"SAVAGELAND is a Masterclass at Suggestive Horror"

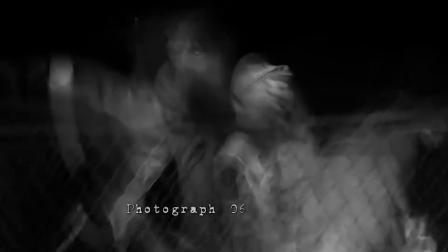The found footage subgenre enters when the so talked about pictures are finally shown to us,
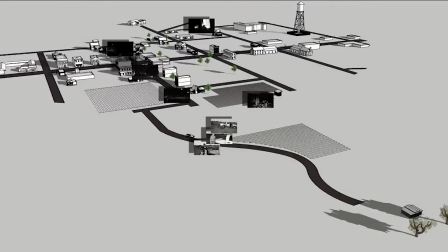while the mockumentary adopts the function of describing and deducing the events in the best and most detailed way possible,
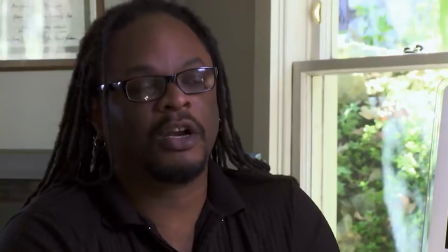as if we were part of the investigation of the whole case, taking the available pieces of the puzzle and putting them together to reveal the full picture.
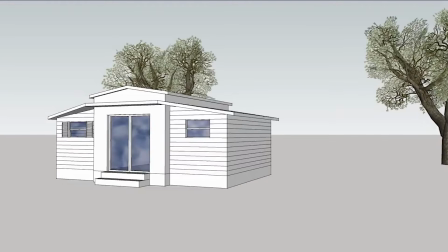The movie manages to tell us the complete story in one of the most unique ways I've seen in a while,
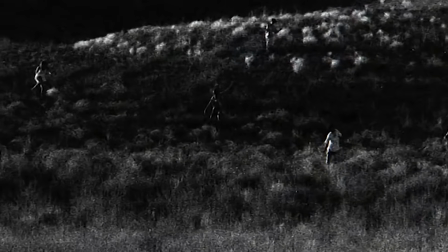which is the very reason why I think Savageland is masterful at
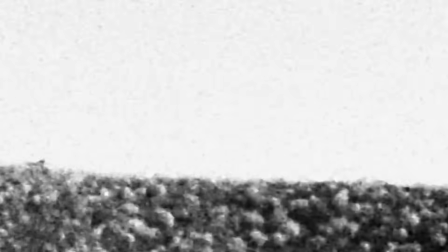using the suggestive horror and the audience's imagination at its full advantage.
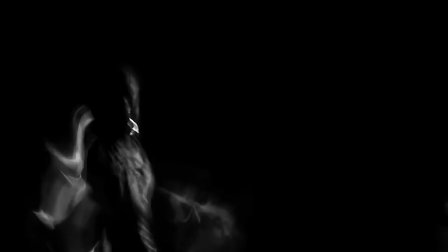The pictures are pretty revealing and disturbingly realistic, as if they were taken directly out of a Trevor Henderson artwork.
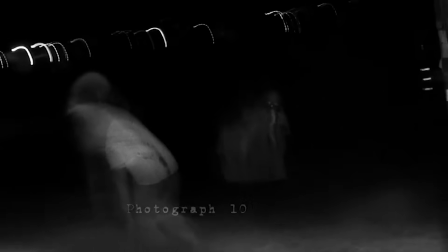They look eerie, scary, ominous, and downright terrifying to look at, especially because they capture extremely well the frightening,
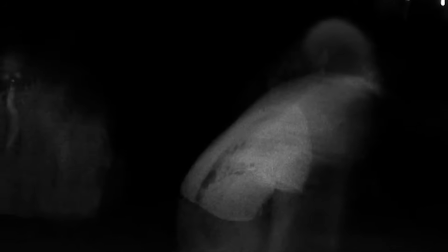desperate feel and the somewhat animalistic and vicious nature surrounding the situation at the time they were taken. One of the characters summarizes it all through a very simple line of dialogue.
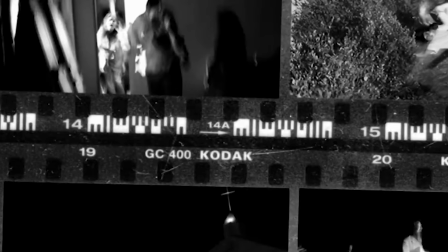Something primal, horrible moved through Sangre de Cristo that night, and the one survivor made a record of it.
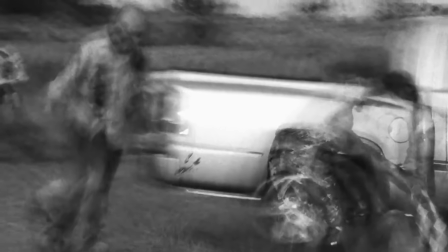There's a lot to look at and pay attention to when looking at each picture.
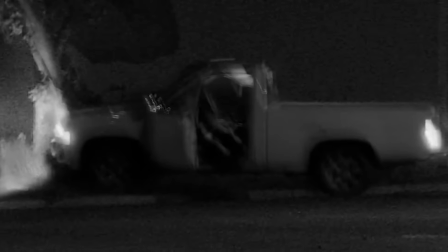You see images of people ruthlessly attacking each other, as if they completely lost their humanity and control of their senses. In some photos, they don't even look human, with creatures having their bodies seemingly rotting while they move,
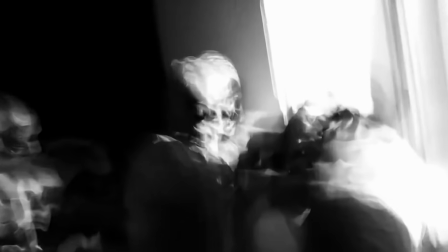and others possessing a more monstrous and even a demonic-looking aspect to their profile,
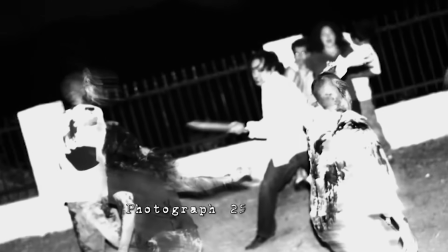especially because how deformed and barely comprehensible some of these shots are,
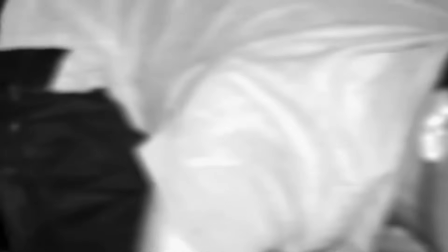showing that they were snapped while the creatures were moving and Francisco Salazar running from them.
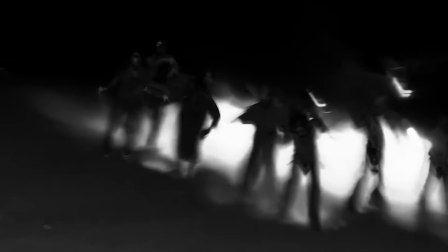And while these pictures tell a story by themselves, they end up generating more questions than answering the previous ones.
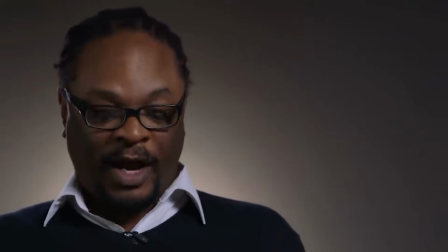After all, they have limitations regarding the sole nature of photography,
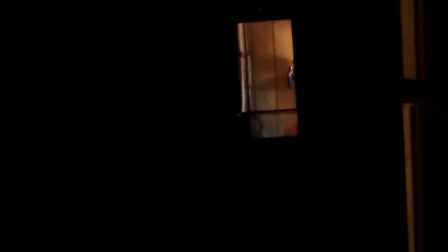so they won't show us things that could only be illustrated if they were in video form, such as the way the creatures might have moved,
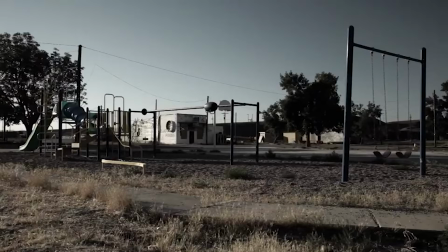the ghastly horrifying noises they make, screams of the victims echoing through the night, sound of the wind,
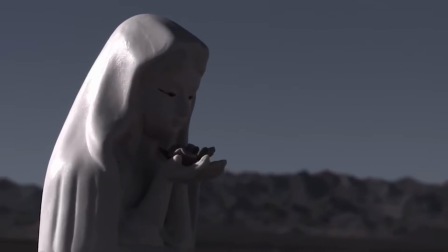elements that in video format would surely not be as effective as the way they are presented to us,
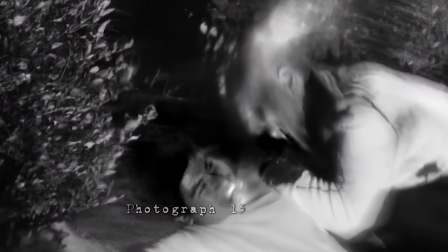making the project feel just like a generic found footage zombie movie.
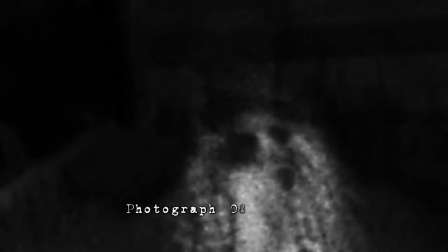When these shots are shown in picture form, the movie allows the audience's imagination to flow and fill some of the gaps,
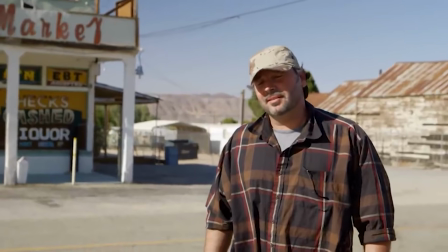suggesting those elements instead of completely showing them. But fortunately, the usage of suggestive horror in the movie doesn't end there.
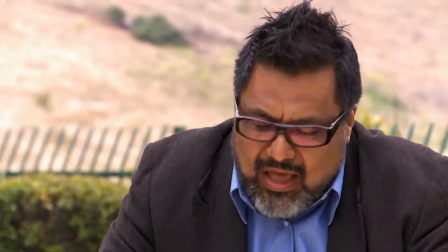If they only showed us the pictures, discussed them, came to a conclusion, and ended the movie on that note, they wouldn't feel believable or even scary.
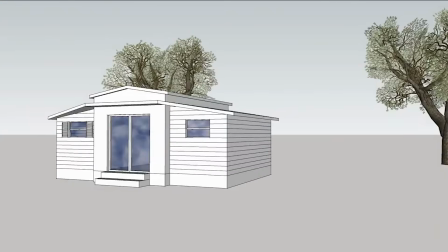So, to add more layers to these horrific pictures, the characters narrate the events through deduction.
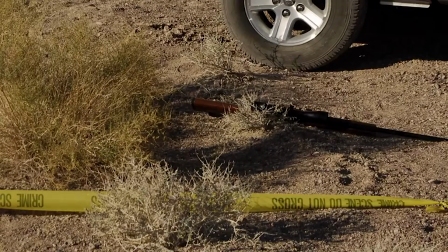Like I said before, you figure out what really happened at the same time they do, and for that reason,
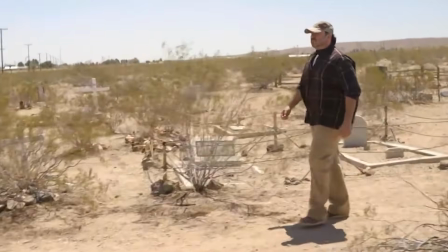Savageland is one of the very few examples that benefits more from telling rather than showing.
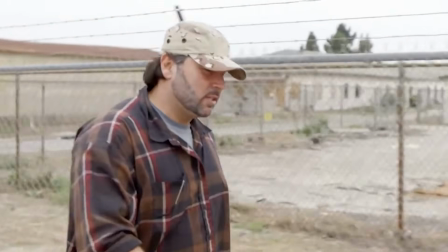With characters walking around the crime scene,
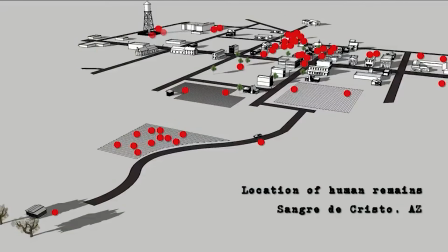connecting the dots to the chronological order the pictures were taken, and Salazar's testimony at prison,
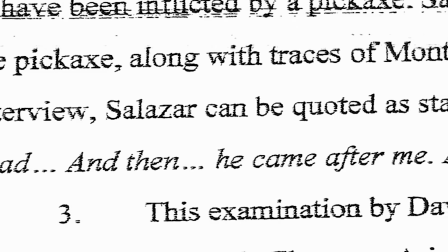once again, we are involuntarily engaged to link those dots together with our
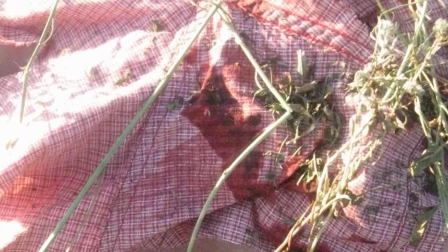imaginations through the suggestion of how everything turned out to be.
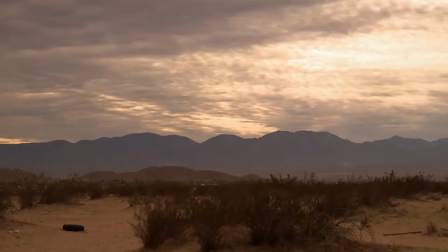The movie gives us the pieces of the puzzle and we do the heavy lifting to connect them.
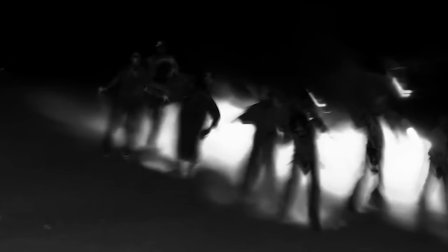With the pictures, we can only see crucial, important specific moments frozen in time.
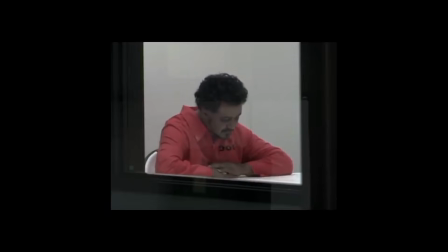But with the narration, we are able to add more details and give continuity and life to them.
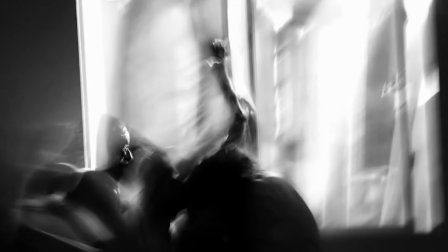They are explicit enough to guide our minds to visualize those scenes unfold, as if they were remarkable frames of a movie reel running inside our heads. It's a perfect example of the good old less is more quote,
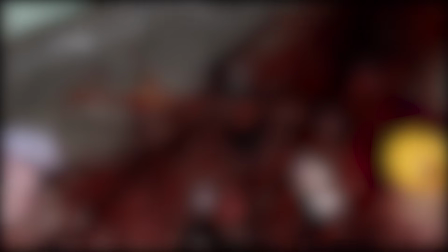which is often used to praise horror movies that have a subtle approach to the way they scare their audiences.
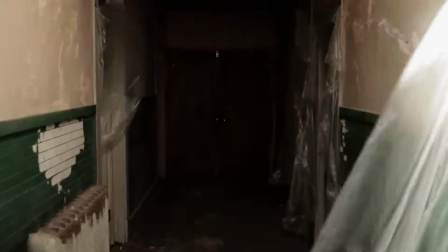Savageland manages to do that without being subtle in any single way, and in this case, that's a really good thing.